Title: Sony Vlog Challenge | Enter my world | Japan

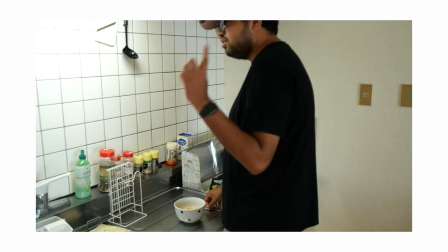[5:57] Let's do one more just in case.
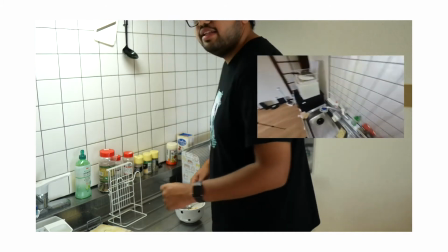[6:03] Okay, let's see how it is.
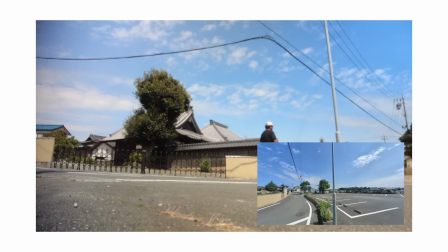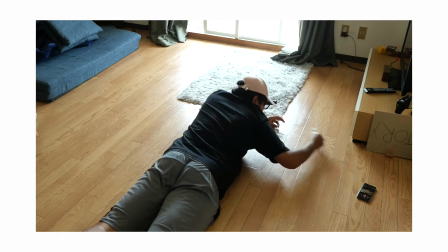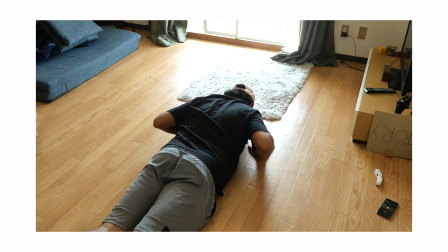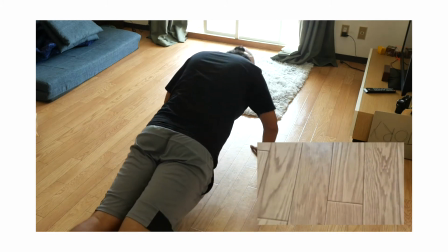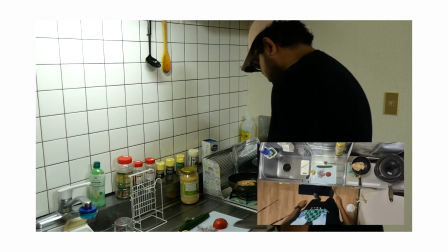[6:29]
So as you could see, the shots were challenging, some were easy, but I had a lot of fun. Like every shot I took, it was exciting to set up the shot, then take the shot, then review my footage. And that is essentially my world, like reviewing the footage, taking it again and trying to get the best shot I could get. It was a lot of fun. But after I had all the footage ready, the next step was to go to the editing. The final step is to edit the video, which is a lot of fun. I keep on saying that, but I enjoy every process of making a video, but the editing is a lot of fun. One more time, but I think editors are really underrated. When you look at when you watch a famous movie, you think about the actors, you maybe know the directors, but editors, they're really underrated. You never know who edited the most famous video movies unless you are someone, an editor yourself, or you're in the creative field. Other than that, not many people know the editors, but the editors are a really important part of the process of making a video. And I myself love to edit videos. So instead of talking, let's jump into the computer and I'll show you how I put all that footage into my editor and turn it into something presentable.
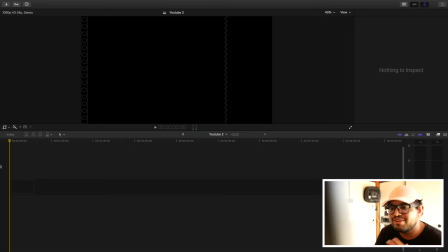[7:42]
This is take two because I forgot to record my screen the first time I recorded the video. Anyways, this is the editing part. We are in Final Cut Pro. I have been editing a Final Cut Pro for almost 5 years now. And I'm not gonna take you through the whole process of editing a video. That's gonna become a tutorial. I'm just gonna talk about different layers you put on a video for pressing publish. So first thing you do is you import all your footage.
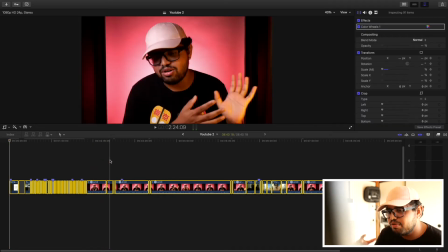[8:04]
So the footage you're seeing right now is after I have imported them and spliced out parts that I want to use and parts that were mistakes. So that bit takes some time. If you have talking headshots, it's not gonna take much time.
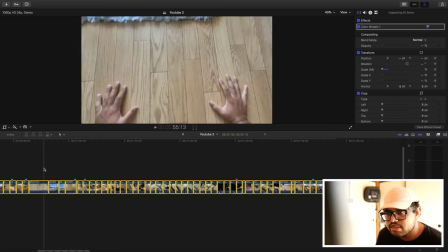[8:18]
But if you are doing edits where there are transitions, like the first bit of the video, well, you have to really fine tune,
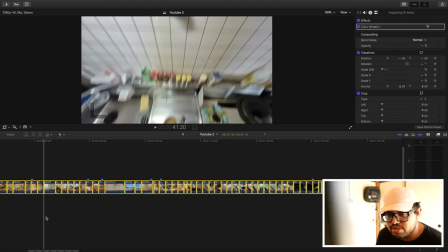[8:24]
go in, zoom in, and mess around with transform and scaling, cropping.
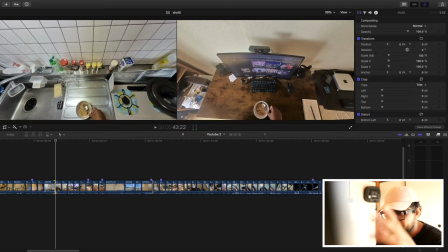[8:29]
So for this part, for example, I need to really match the bowl here on the different shots so that it makes one smooth, seamless transition.
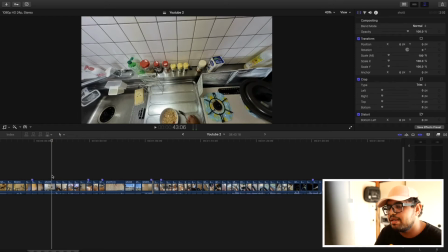[8:38]
So yeah, the first step is import, splice up the parts that you need, and mess with transition if you have to put the transitions in. And the next part depends on the editor and the type of video you're making. For this video, what I needed to do was sound design first.
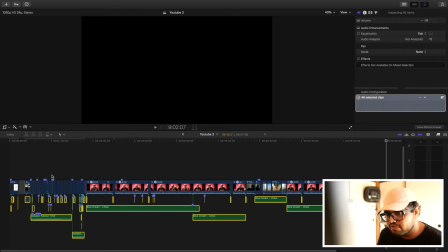[8:53]
So the sound design, the music gives the feel of the video, the sound effect adds to the effect of the video.
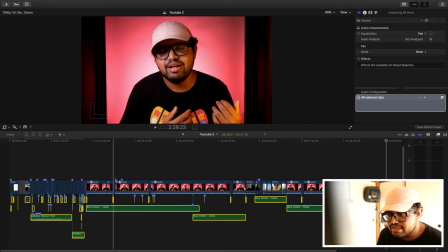[8:58]
So for the talking head part, I just needed a really lo-fi, really
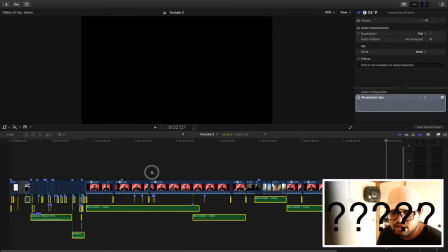[9:05]
slow music that would go with the background, that would be a background music.
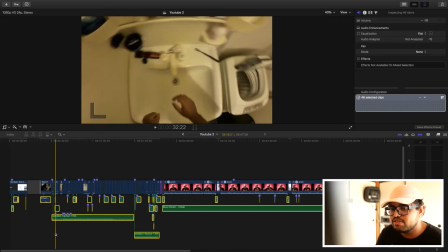[9:10]
But for the first bit, I needed to find something that was fast-paced, because as you could see, it was a really fast edit.
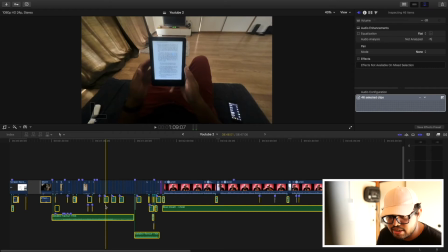[9:16]
So the music complemented the edit, and the sound effects you see here, the small ones, these are to add to the effects of the transitions.
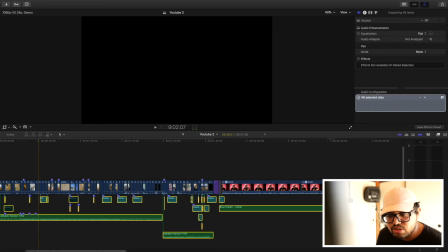[9:24]
So you really need to practice and learn how to do sound design.
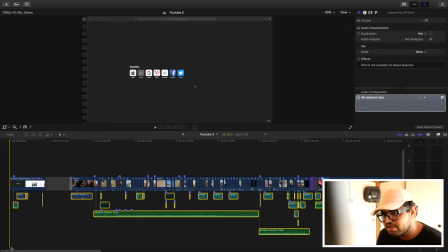[9:29]
I have been doing it for a long time now and I have a hang of it, but I obviously can learn more and do better and better.
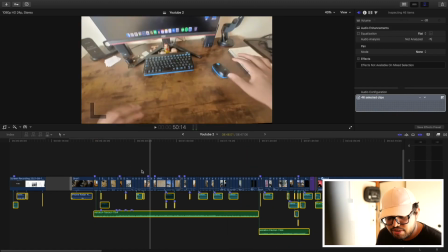[9:36]
But this is what I did with this video, sound design. And after this layer, next up is titles and animations and B-roll.
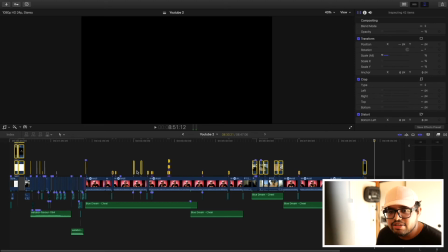[9:44]
I put them all together just to make three layers. But yeah, you have the B-roll or text first.
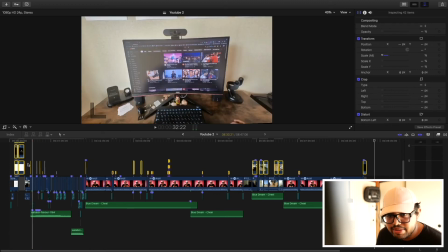[9:51]
So here you have the animations that no one will care about.
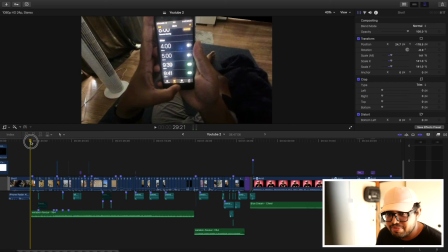[9:55]
Only I will care, because I didn't put major animations, but these small things I put,
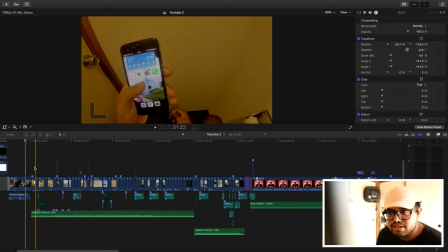[10:01]
like at the beginning of here where I press the button, and this one, these are for me.